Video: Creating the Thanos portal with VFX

And for me that's a big, big deal, because I know before it took hours to simulate something, to try a setting and you have to rechange it, and it's just so much back and forth that it demotivated me to create fluid simulations. Luckily I found EmberGen.
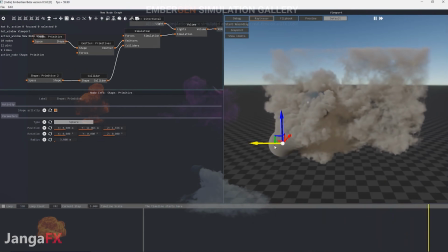EmberGen is a GPU accelerated fluid simulator which is super powerful, creates super realistic fire, and just previews everything in real time. So since that I found this software, I kind of started becoming addicted to it because you can do so much with it,
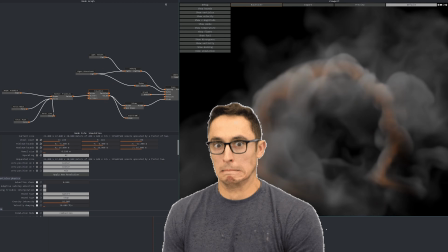and it might seem a little bit daunting at first when you play around with it because it's all node-based, but it's actually the easiest and most efficient fluid simulation software that I have ever used.
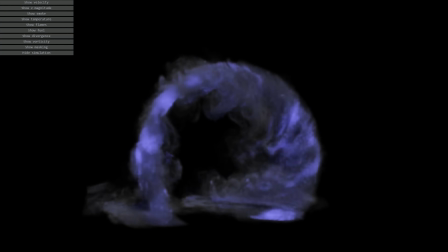The good news is, if you don't follow with this tutorial, I actually plan on making an entire class on how to recreate this using EmberGen, because it comes for free if you are an Octane user, this is the render engine that we also use in the masterclass.
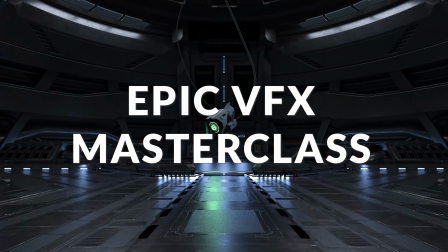If you haven't heard of this masterclass, I'm actually launching the Epic VFX masterclass for the second time now because it was such a great success in the first release. So if you don't want to miss out, definitely check the link in the description below if you want some more information about that. But for now, I don't have that much information. The only thing I can tell you, it's going to be epic. So then I played around with EmberGen until I got an awesome portal, something like this. It took me a little bit until I figured this out, but this is exactly what I will be showing in the masterclass as well in much more detail. Here is just the progress of how I achieved a specific work. All right, so now we are going to take a look at how we are going to integrate our portal into our shot.
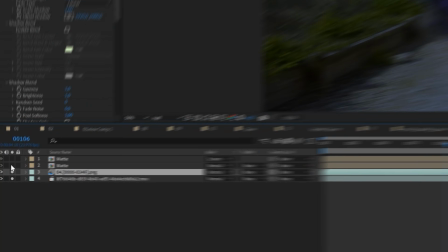So here I am in Adobe After Effects with my clean plate and then myself keyed out on top.
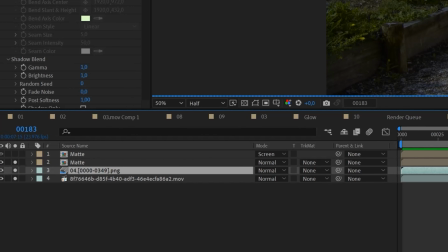I will place my render of the portal in between those two layers, and now it seems like I'm behind the portal and it creates a little bit more depth in my scene. What I've also done is turn my scene from day to night,
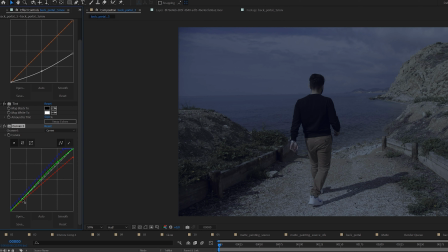just because a night scene is much more cinematic when you're playing with glows or anything that illuminates light, such as magic or HUD elements. If you want to know how to create a day to night scene, I can advise you this tutorial right here. It's a tutorial that I have made a little while back, but it is still the exact same technique that I use today in order to shift my footage from day to night.
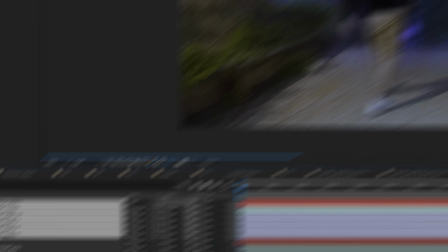Then I played with my portal using some curves and some noise and some chromatic aberration, some glows to just match everything together.
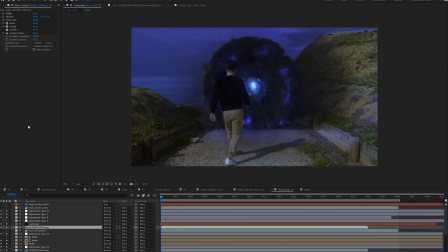The most important thing is that your blacks match the blacks from your scene. So look at your shadows in your scene and make sure that the shadows of the portal match the exact same color.
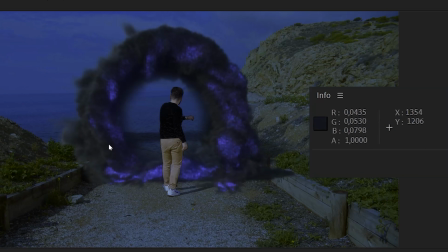You can actually do that by using the info panel in Adobe After Effects to check if the values of the blacks and the whites are the exact same, or if at least they match up pretty close. You want to do the same thing for your highlights and your saturation levels.
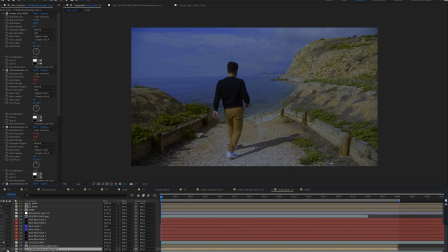Once you're satisfied with your portal, what I've also done is added some galaxy images in the background, rotated them a little bit, and added some particles using Trapcode Particular just to add a little bit more life into my shot.
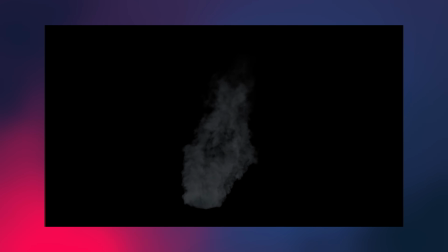You can also play with some extra live action stock elements like smoke or atmospheric smokes that you want to add in your shot just to switch it up a little bit. Because there is a fine line between visual effects and reality, and what I like to do is when I add visual effects, always to add some real shot footage on top of that to make it blend a little bit easier and to make it look more realistic, in my opinion. When you have something real in your shot, it automatically looks a little bit more real.
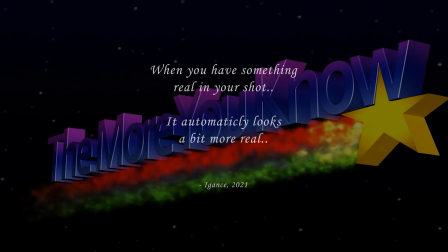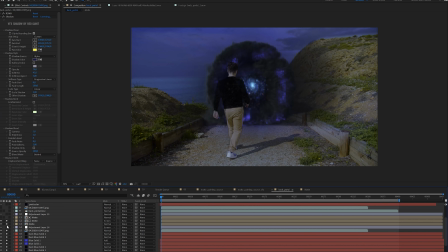All right, so now that I am in front of my portal, you can also disappear in the portal. To do that, I just duplicated my portal footage and placed it this time on top of myself. And all I have done here is faded out my portal, or at least faded it in, because I want me to disappear.
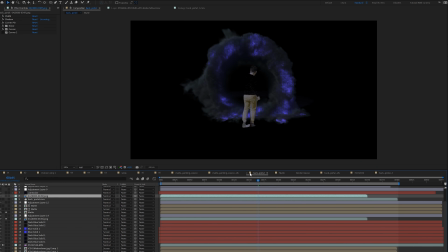So I want the portal on top of me to fade in into my shot. You can either use opacity, but what I like to use is the gradient wipe effect.
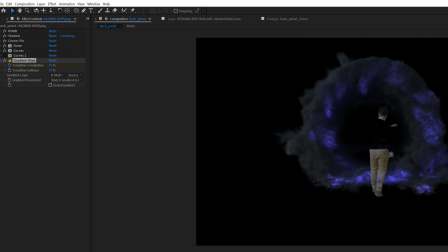This effect allows you to wipe it out a little bit more fluidly, or at least a little bit more realistic. It's going to shift out the highlights first and then into the shadows, and you're just going to see a lot more variation in your transition to make something appear. So I use the gradient wipe to animate my portal in on top of myself, and like this it seems like I'm disappearing into the portal.